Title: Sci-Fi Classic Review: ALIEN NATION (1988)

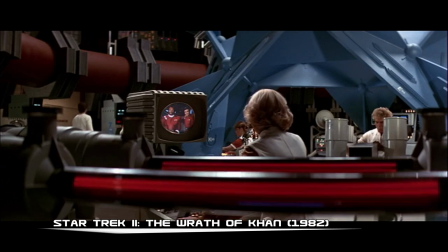(8:13)
Designed and manufactured by the company Modern Props, specifically its founder, John Zabrooky,
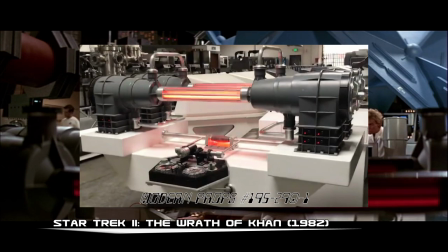(8:19)
its original name was simply Modern Props number 195-290-1,
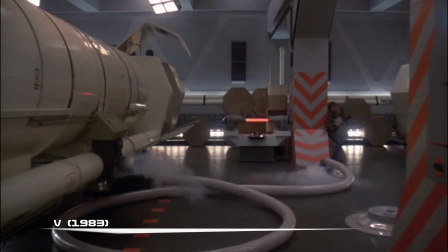(8:24)
and for whatever reason, it became a fixture of science fiction throughout the late 70s,
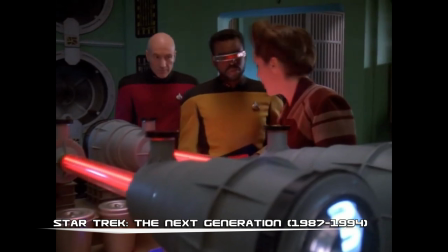(8:29)
the 80s, and well into the 90s. Every so often, it even crops up today.
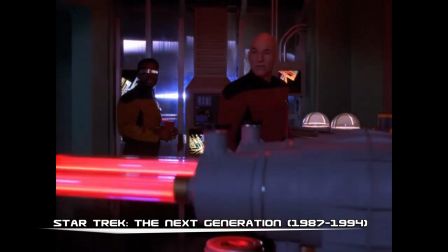(8:35)
If you've watched a lot of sci-fi, as I'm sure most of you have, you've undoubtedly seen it before.
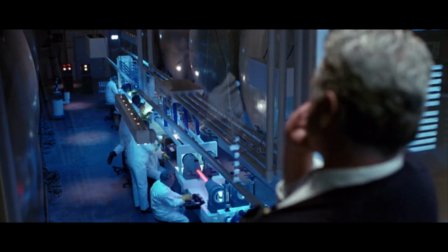(8:41)
Nobody knows its true purpose, but everyone knows how important it is.
What have you found?
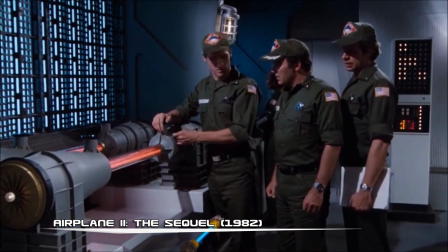(8:46) All I've found is that these red lights keep moving back and forth. Aside from that, this thing seems to have no other function whatsoever, sir.
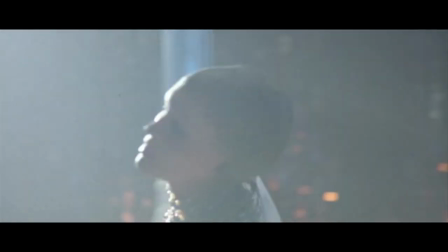(8:52) That's impossible. It must have some sort of function.
No doubt the biggest challenge faced by the makers of Alien Nation was the alien makeup effects.
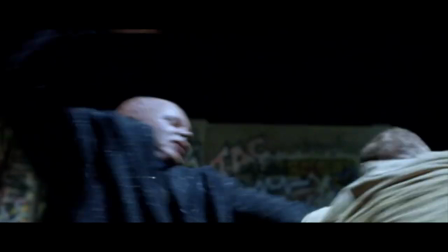(9:00)
In early drafts of the script, the newcomers had fins attached to their heads that would expand when they got excited.
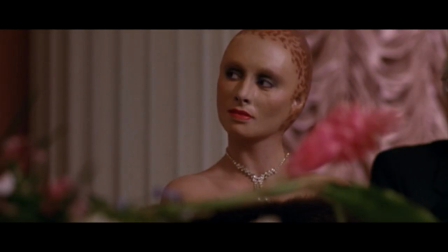(9:08)
Oh no, my deal is doing the thing! But this was dropped by Baker, opting to go for a more human and streamlined look.
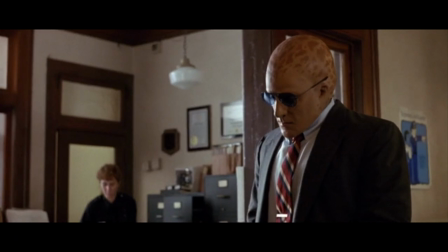(9:16)
Stan Winston Studios was then hired to do the job, along with makeup artist Zoetan Elek,
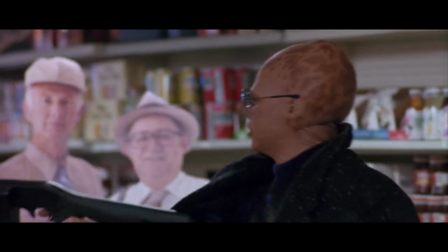(9:23)
known for crafting the look of Max Headroom. Edeck insisted on making the newcomers look even more human by giving them natural skin color,
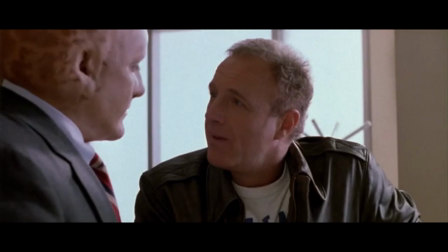(9:32)
as opposed to the weird shade of yellow that was planned, while the effects masters at Stan Winston Studios,
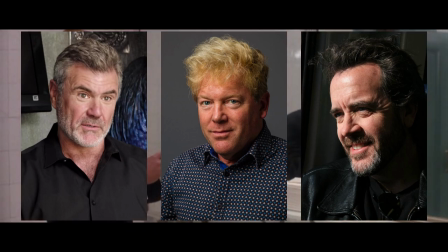(9:38)
including the likes of Tom Woodruff, Shane Mahan, and Alec Gillis, got to work designing rubber headpieces for each of the principal newcomer characters,
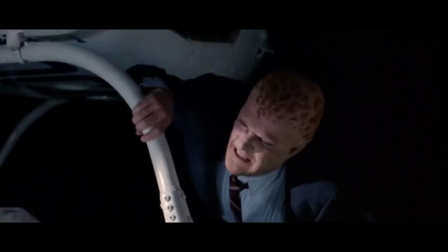(9:46)
with backups needing to have precisely the same spot markings painted on.
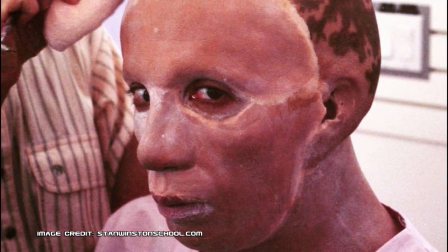(9:52)
Even with these headpieces, though, each of the actors still had to sit for four hours to have makeup applied each day.
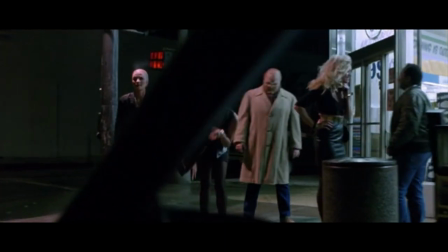(9:59)
For less visible newcomers,
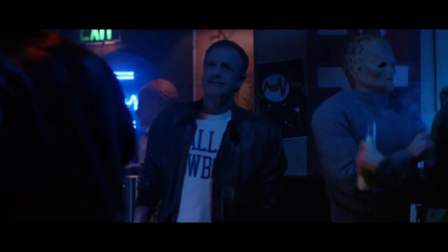(10:01)
they had less expensive and detailed prosthetics and makeup designs on a graded scale determined by how close the actor would be to the camera.
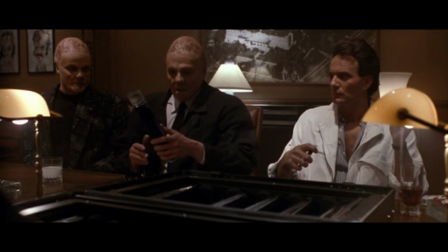(10:09)
For example, if a newcomer was in the middle distance, he or she would have less detail than a close-up newcomer, and more detail than a background extra.
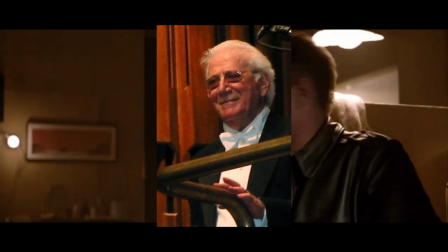(10:19)
The music was originally composed by Jerry Goldsmith, but his score, which was itself based on a rejected score for Wall Street,
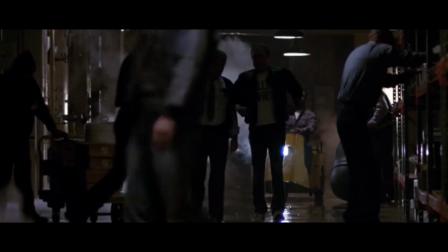(10:27)
was rejected, possibly due to the heavy re-edits that the studio demanded during post-production.
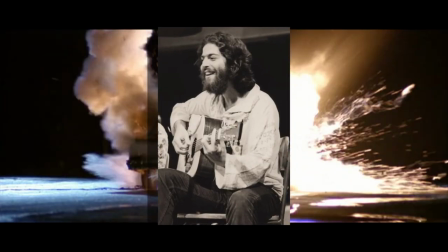(10:33)
Instead, the score in the final film is composed by Kurt Sobel, whose only previous credit is 1984's The Flamingo Kid.
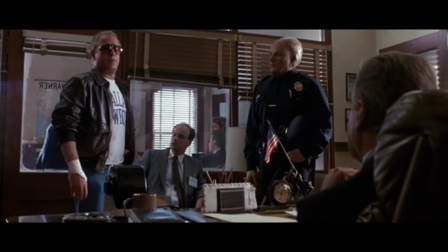(10:45)
Alien Nation was originally scheduled to release in the late summer of 1988,
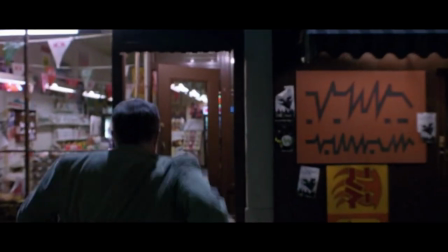(10:50)
but it was pushed back to October for the aforementioned re-edits, which drastically changed a few action scenes, excised an entire character or two,
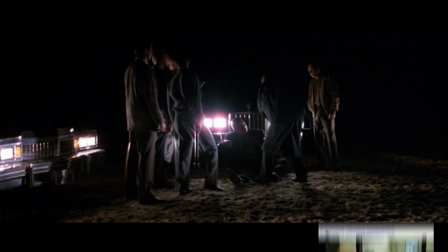(10:59)
and forced some clever ADR work to change a few names.
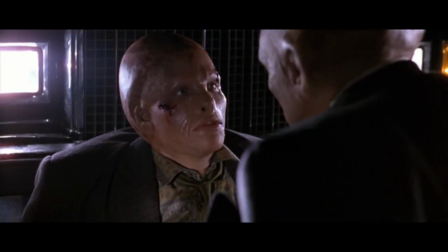(11:05)
When the movie finally did release on October 7th,
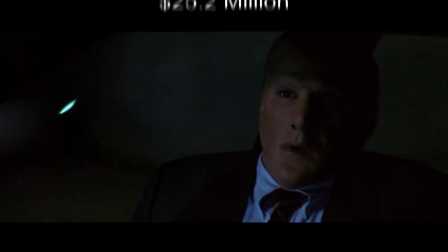(11:11)
it got a middling response from critics, but earned a relatively decent $25.2 million at the domestic box office.
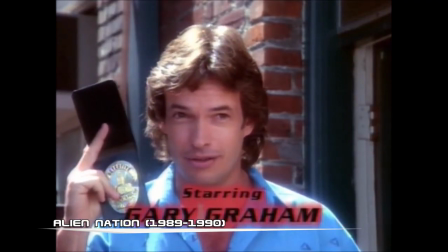(11:19)
This was enough to convince the studio to greenlight a short-lived television series based on the film,
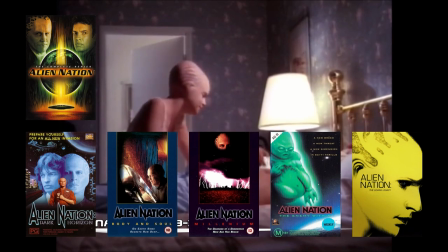(11:24)
and the franchise would continue in several made-for-TV movies after that, in addition to various comic books and tie-in novels.
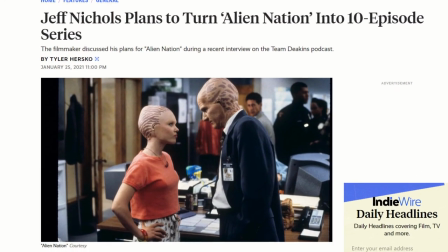(11:33)
A remake has been in the works for years, with it now looking like it will be a streaming series instead of a theatrical film.
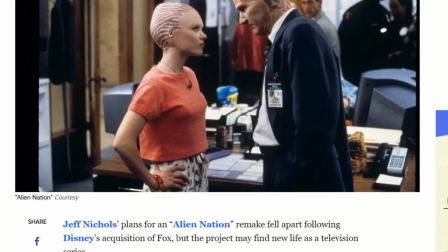(11:39)
But news about the project is spotty at best.
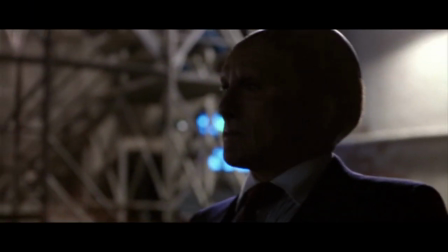(11:44)
When I first saw the original Alien Nation as a kid, I'll be honest with you, I thought it was boring.
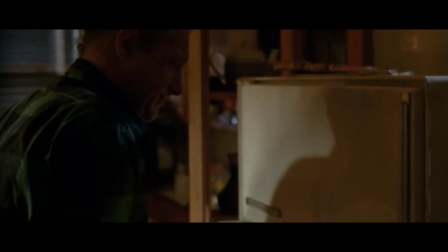(11:51)
It was years later that I gave it a second chance, and I'm glad I did, because underneath the obvious subtext and standard 80s buddy cop formula,
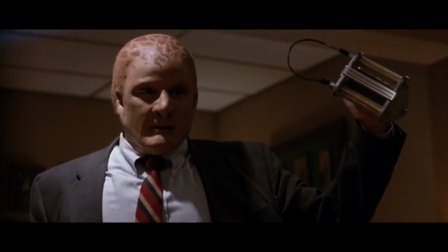(12:00)
replete with a drugs angle, Alien Nation is a neat little sci-fi flick that doesn't really have pretensions to be more than it is.